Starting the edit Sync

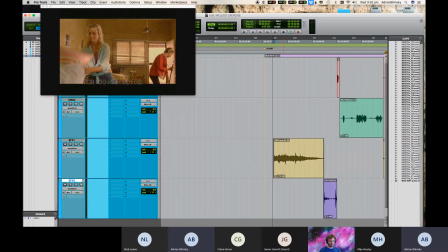3:56 Where all the guys get together and they're sort of having martinis and they're toasting and music playing and stuff like that, and then they cheers their martinis and they all scull it, little knowing that Zach Galifianakis' character has thrown something in there, and then you hear this up to some guy waking up the next day and turning off the alarm clock.
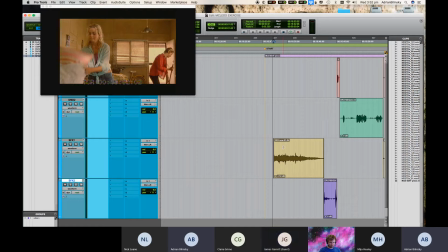4:15 So the alarm clock happened in the future. They just lost all of that time between. So, transitioning sound effects can be incredibly handy in taking a narrative across, sure. It just was hard butt cut in that instance, so, yeah. But, yeah, you're right, it can be.
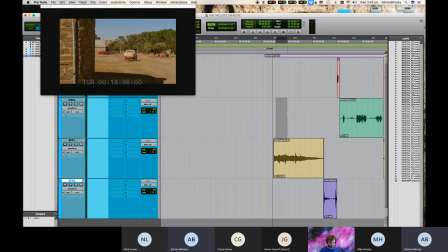4:32 Sometimes it can give you the impression that what's happening in this scene here is happening at the exact same time, you know what I mean? That can help with the flow of the edit. So, yeah, true. It's like whatever you think works best, really. Okay. Cool.
G'day.
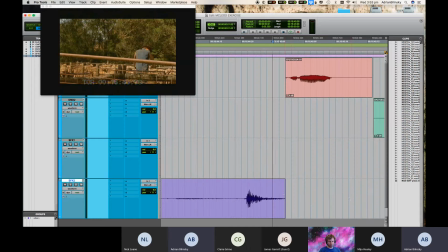4:54 That's pretty good. Okay, cool. I'm happy with that. Again, this is another sort of, is this a hard cut?
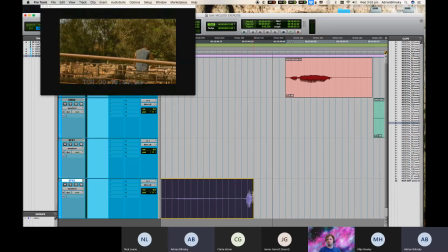4:59 No, that door close happens right on the cut, which is another really big technique for a transient sound to happen right on the cut.
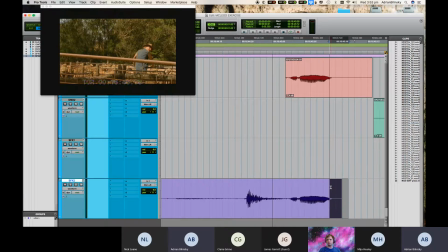5:07 So we've got g'day, fade out after the g'day. She actually, oh, wait a second. That's, yeah, that is her saying g'day up there. So we'll just crossfade into that. I didn't even realize. That is the same recording. So again, we've got a cross 3, 2 in, 2 out.
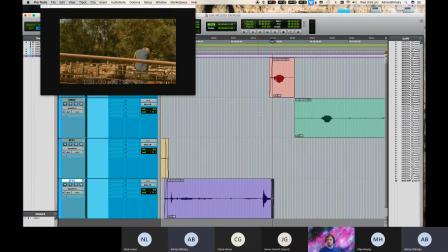5:26 This should not be noticeable from, of course, one to the other. It's the same recording.
G'day.
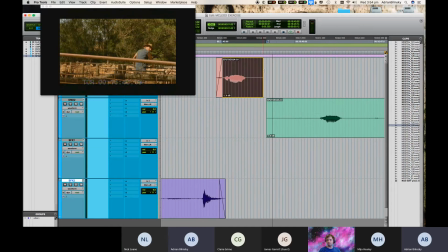5:31 G'day.
Okay, and then she walks across. Now, we have a couple of choices.
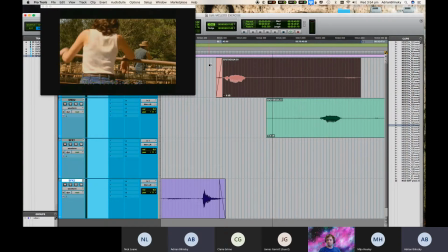5:37 We could...
G'day.
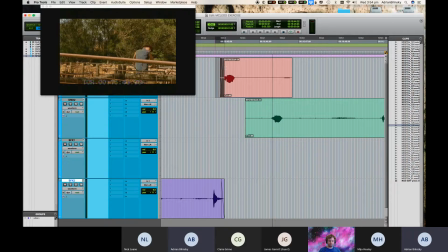5:42 Yeah, we could go... no, she walks into that shot. Yeah. Okay. What's the best way to explain this? The easiest way to hide an edit is to make sure that it happens right on the cut. You know what I mean?
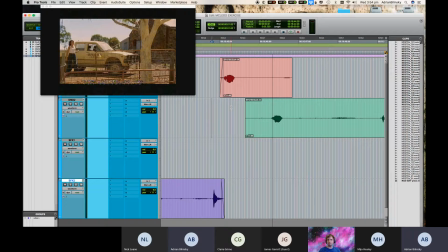6:00 If you cut from one microphone here to the other microphone there, then because the picture changes and the camera perspective changes, you forgive that the background noise might change slightly. Yeah, that's the best way to do it always. Unfortunately, picture editors don't usually edit that way.
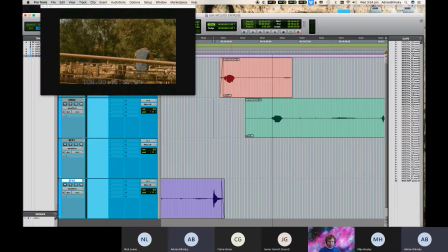6:18 Yeah, they usually, someone's talking, then the camera cuts, or vice versa. It would just be really, really boring if, oh, wait a second, my camera's not on again. It'd be a really, really boring edit if
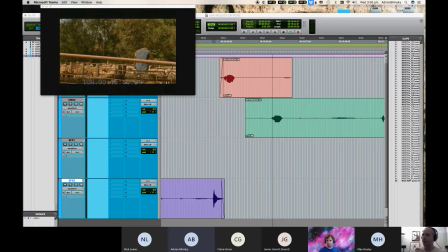6:33 if there was a camera on one person, they say something, then it cut to someone else, then they go, cut to someone else, and they go, you know what I mean? That's not how the flow of dialogue goes. So you wouldn't cut it that way. In this instance,
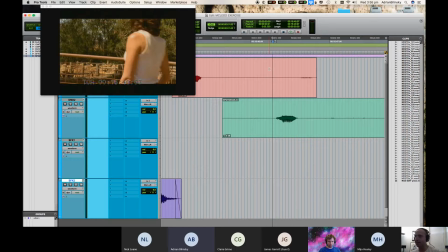6:49 another really good way to hide and edit is hide a quieter sound underneath a louder sound. So noise under signal. The signal here is this. Right. Right. That there is the noise.
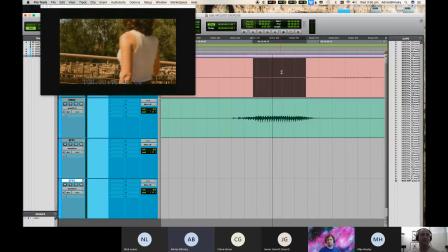7:08 So what I can do is I can just sort of, fade that underneath this, if that makes any sense.
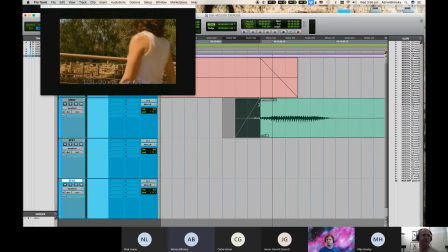7:19 So what I'll do is I'll try and match the frames. Again, yeah, we'll try and match the frames. We'll do it more along these lines. This isn't the 2 frame in, 2 frame out across 3, but we're trying to hide the fact that the background's going to change slightly.
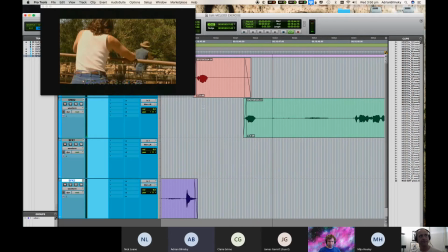7:34 G'day. G'day.
Oh, God. Oh. Sorry, I hate clothing rustle. So what I'm going to do is I'm going to try and find some silence.
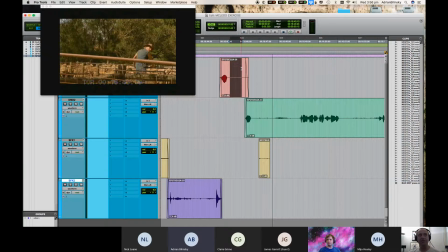7:51 Now, just like, this here was a different take, a different microphone from this.